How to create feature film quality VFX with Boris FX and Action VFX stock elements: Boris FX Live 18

Very cool. Now, I could also, you know, always talk about Action VFX, but I think I'll leave it to our two guests. So hello to Danessa, Asad and Caleb Friday. So hello, Danessa and Caleb. Hello. Welcome. Thank you for having us. To Boris FX Live. Yeah, thanks. Thank you for having us. Caleb, can you tell us a little bit about Action VFX? Yeah, sure. So we are a stock footage company specialized in VFX assets. For years now, we've been kind of known as the top industry standard for VFX assets. We shoot them on, you know, raw red files. We have them on the site for you to download and do whatever you want with them. And we're used in all kinds of movies and TV shows across the industry, as well as people, everyday people in their households, and hopefully some watching right now. We're available to everyone. So we just try to always keep raising the bar in terms of what we can do at this company and what we can do for the VFX industry and the filmmaker industry. And I'm sure we'll talk more about some specifics, but that's in general what we like to do and just help as many people as we can with their videos. Fantastic. Yeah, and we'll definitely be looking at some more of the elements and talking about how they, you know, how they're put together and how you can start to use them as we go through this session, I think. So, Danessa, we're going to start with you, I think. Probably yes. A good idea is to kind of break down what we're going to be doing today. We're going to be looking at two shots, one from you and one from Caleb, and just seeing how you've used Action VFX elements and the Boris FX software together. Yeah, sure. So I'm going to share my screen and sharing my screen.
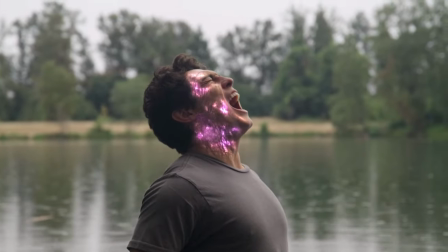(8:13)
Whoop. Can you see my screen? Can see your screen. Okay, awesome.
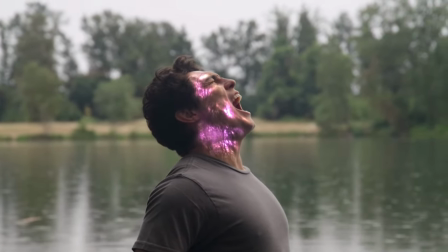(8:18)
So what we are going to do here today is I'm going to break down this shot that I did using Boris FX
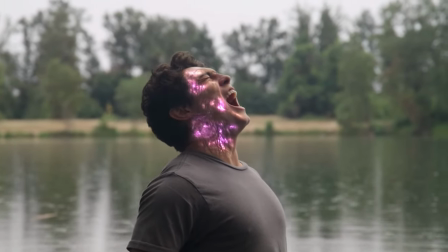(8:28)
plugins and also some Action VFX elements here. As you can see with the smoke here, I'm using Action VFX energy burst element.
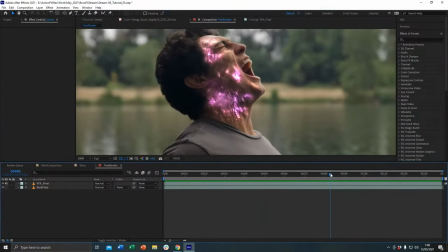(8:37)
And then
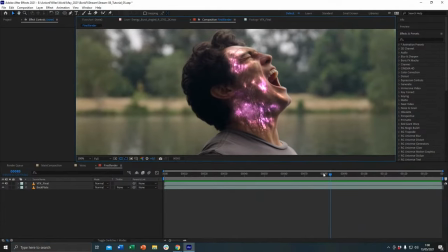(8:40)
for the Boris FX plugins, I'm using the Ultra Glow and Ultra Zap from the Boris FX Sapphire.
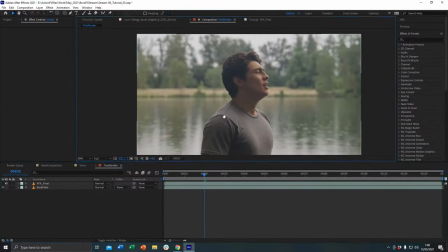(8:48)
So this is the original shot, the backplate.
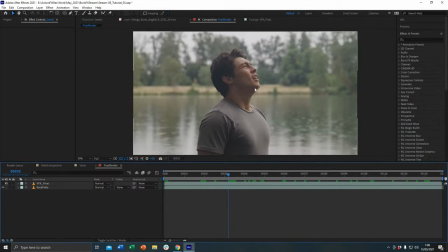(8:53)
So basically, I'm tracking the face here and also the neck using Power Mesh, Mocha Pro Power Mesh.
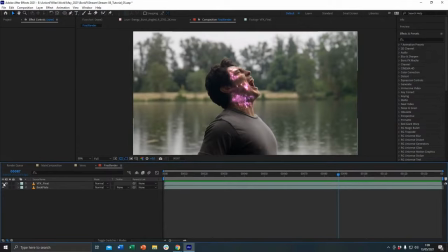(9:01)
And then I'm using that Power Mesh to, of course, get the data of the skin, like stretching and warming around. And then I added
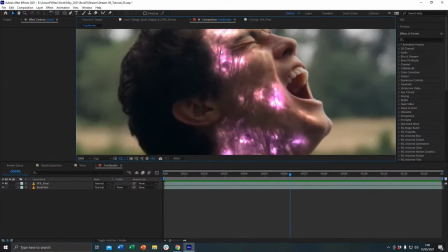(9:14)
some Ultra Zap to get like the veins here, like the blood vessels, the veins effects.
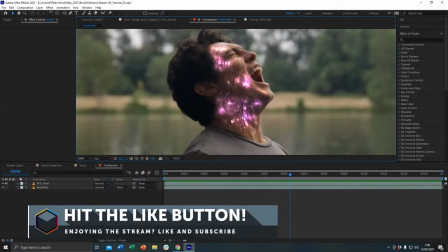(9:20)
And then I also use, of course, Ultra Glow to get the glow from basically the like a subsurface glow from inside the person.
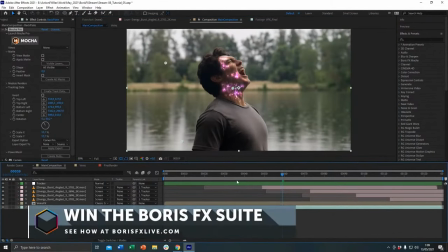(9:30)
So here is the composition of the shot here.
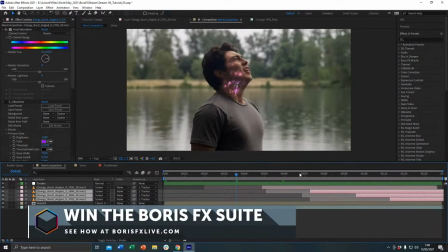(9:37)
So as you can see here, we have the energy burst here. I have four of them.
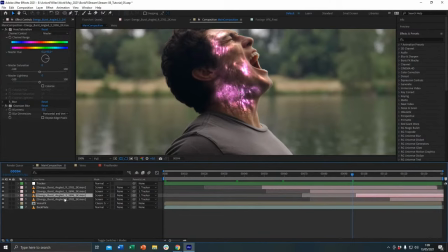(9:43)
I'm actually using two types of energy burst. We have severals. And here I'm using the energy burst angle three and angle nine from Action VFX energy burst to basically simulate like smoke.
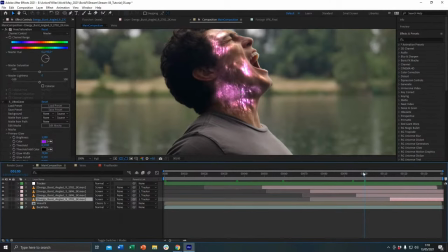(9:59)
So like the energy burst is, you know, it's kind of like overheating inside the person, and that's why he's screaming, because it's probably painful, I think.